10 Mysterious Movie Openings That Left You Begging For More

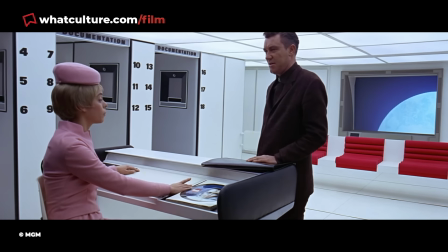Audiences in 1968 would have had every right to expect a movie with such a title to be about the exploration of space,
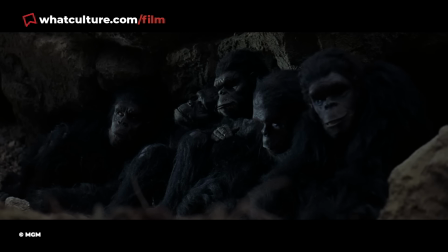and just as much right to be utterly baffled that the first nine minutes depicted a group of apes long before evolving into humans.
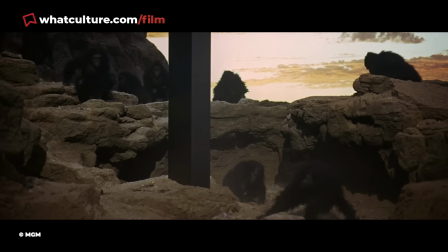In the presence of an alien monolith, mysterious and ominous in its own right,
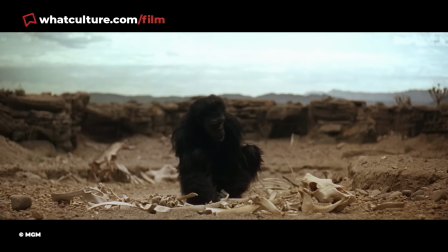the creature set about learning how to use tools and ultimately utilising bones as weapons to become dominant over others.
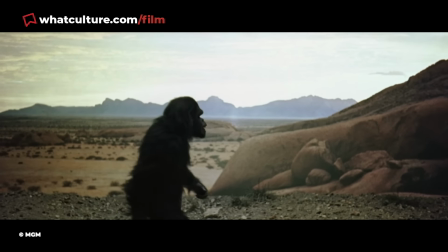It almost acts as its own story within the movie, until one ape throws the bone he used as a club into the air for it to transition into a ship floating through space.
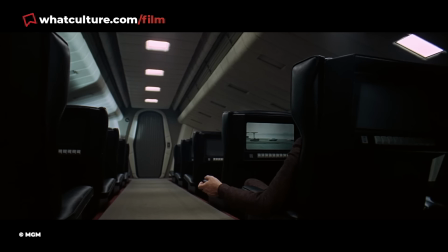There was absolutely no way of connecting the two narratives. Even after the transition, audiences were no clearer as to what the hell was going on,
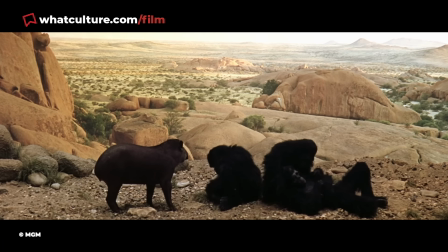but something as weird as that monolith and a seemingly completely random story about apes millions of years ago inspired a huge amount of intrigue.
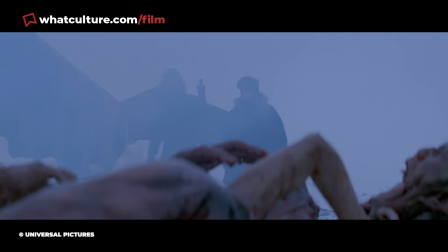6. The Thing John Carpenter's 1982 masterpiece The Thing is nothing short of iconic cinema.
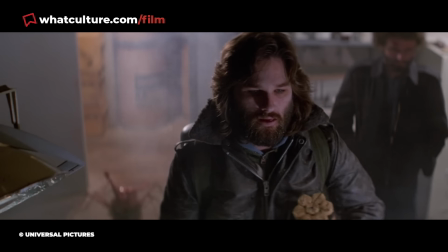The Kurt Russell-led movie walks the line between thrilling and genuinely terrifying,
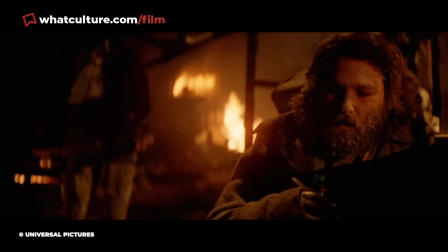both psychologically and visually, leaving audiences completely in the dark over who to trust from start to finish.
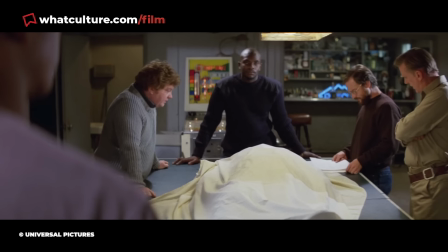This was the beauty of the movie, in that uncertainty reigned throughout, even before the titular extraterrestrial being was ever properly introduced.
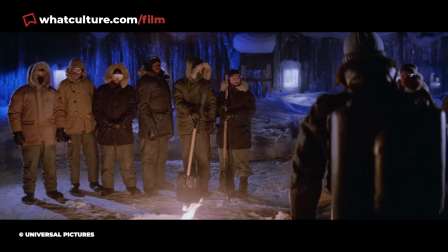While the mystery of who was real and who wasn't made up the majority of the narrative, to begin with, it was simply a question of what the hell was going on.
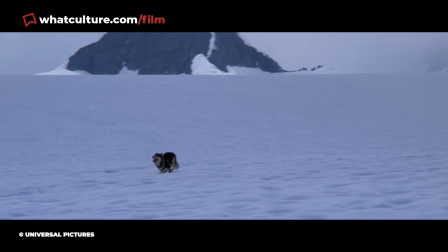In the Arctic, a cute husky dog was galloping through snow almost as deep as it was itself tall,
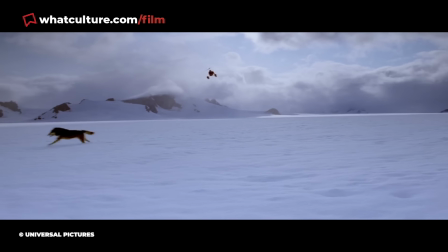desperately trying to get away from the helicopter seemingly doing everything it could to bring the poor mutt down.
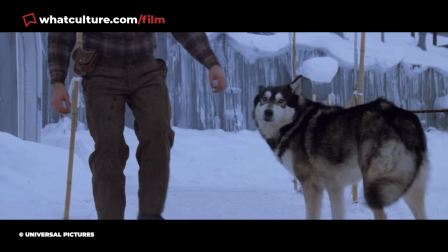What possible explanation could there have been for such treatment of this dog?
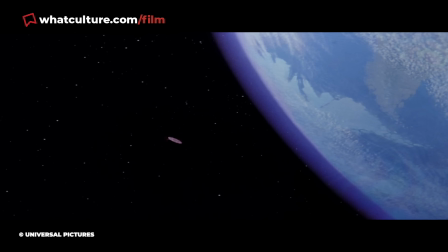The fact that the scene was preceded only by the vision of an alien spacecraft heading to Earth upped the ante.
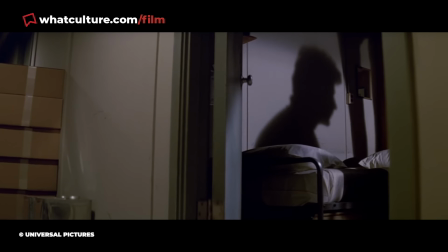There must have been a connection between the two scenes, but could anyone have guessed that it was the dog that was the shape shifting alien until the horrific scene where it transformed in front of the others?
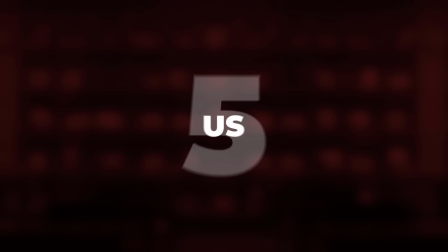5.
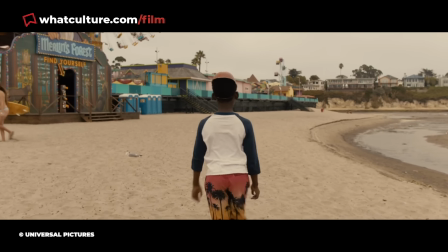Us Jordan Peele's second movie was arguably one of the most anticipated horrors in recent memory, simply thanks to how well Get Out was received.
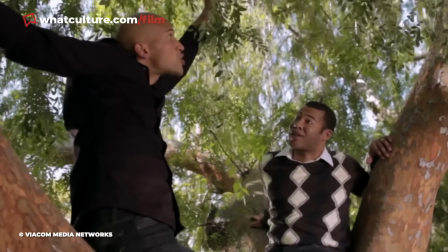In 2017, the director, typically known for his comedic work, announced himself on the horror stage,
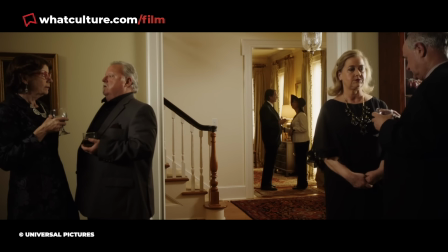with some already going so far as to say he was one of the best to ever do so.
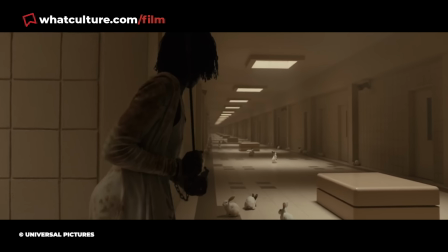With his next movie coming out just two years later, audiences wanted to see if Peele would build on his still-tiny repertoire,
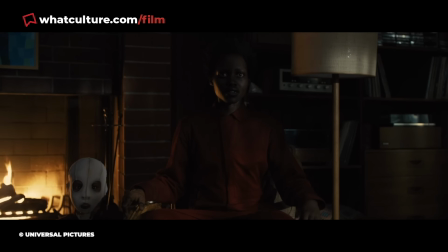with another release as captivating and as culturally iconic as his first. Part of what made Get Out great was the fact that nothing had been done by accident.
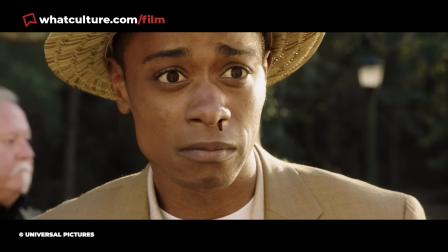Every single detail, no matter how small or seemingly insignificant, was therefore a very specific, very important reason.
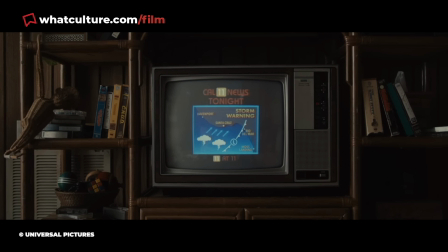This would surely be the same in Us, and the opening scene had audiences trying to figure out exactly what certain meanings were there from the very beginning.
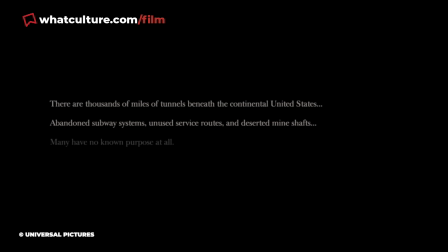After a quick bit of information about the system of tunnels running underneath America,
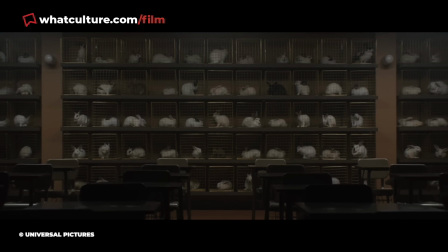there was a shot that focused on one single rabbit, while pulling back to reveal an entire wall full of the little creatures.
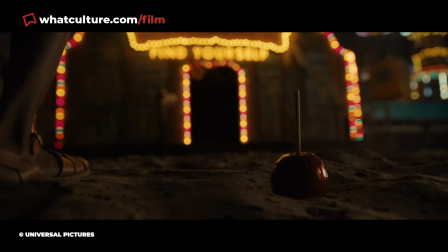There was no explanation and no exposition, yet audiences knew they would have a role to play.
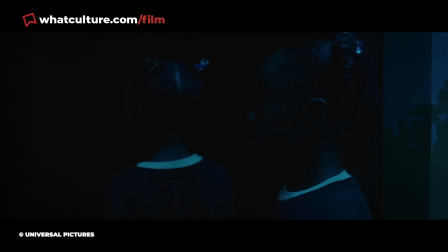Exactly what certainly wasn't revealed straight away, but it drew those watching in immediately.
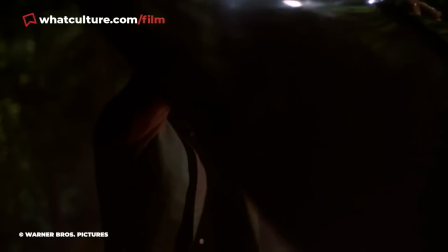4. The Prestige One of the most popular methods of opening a movie is the use of a voiceover.
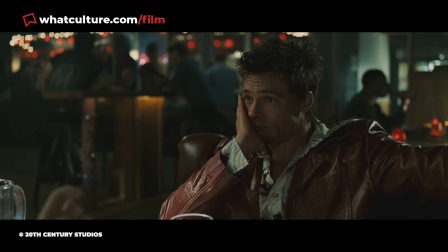There is usually a lot of information the audience will need in order to pick up on the initial events.
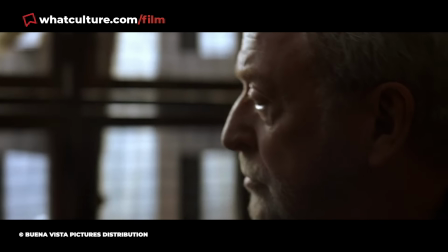However, with the prestige, Christopher Nolan utilised Michael Caine's voice in a different way.
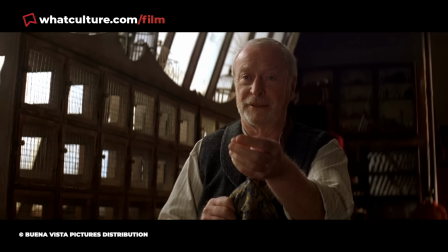His words weren't particularly expositional with regards to the story or the characters. All he did was explain on a wide scale the make-up of a magic trick.
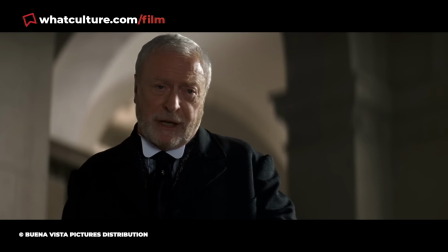Let's be honest, Michael Caine has a voice with such gravitas that once you hear it, you could listen to it all day.
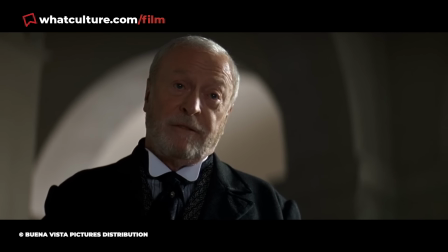Aside from the alluring tones of the Englishman, the audience was drawn in by the trick on display parallel to the narration.
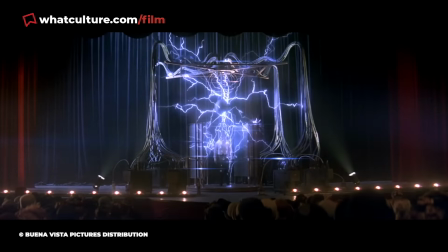Hugh Jackman's character seemingly planned to make himself disappear, but instead fell through the stage into a water tank that locked, leaving him for dead.
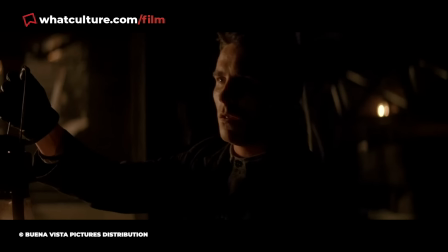While Christian Bale was initially a part of the show, he found himself face-to-face with Jackman, seemingly staring and watching the man drown.
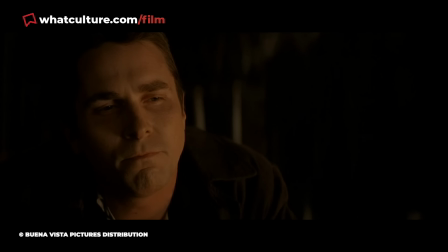Clearly, there was more to this story than just a magic trick, and the opening was so compelling that you couldn't help but be desperate for answers right from the get-go.
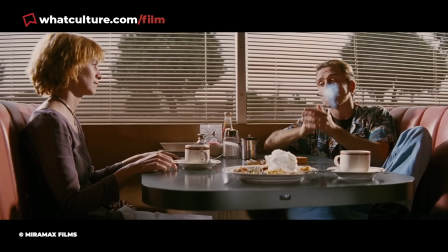3. Fight Club There's something about movies that don't start at the chronological beginning of the narrative.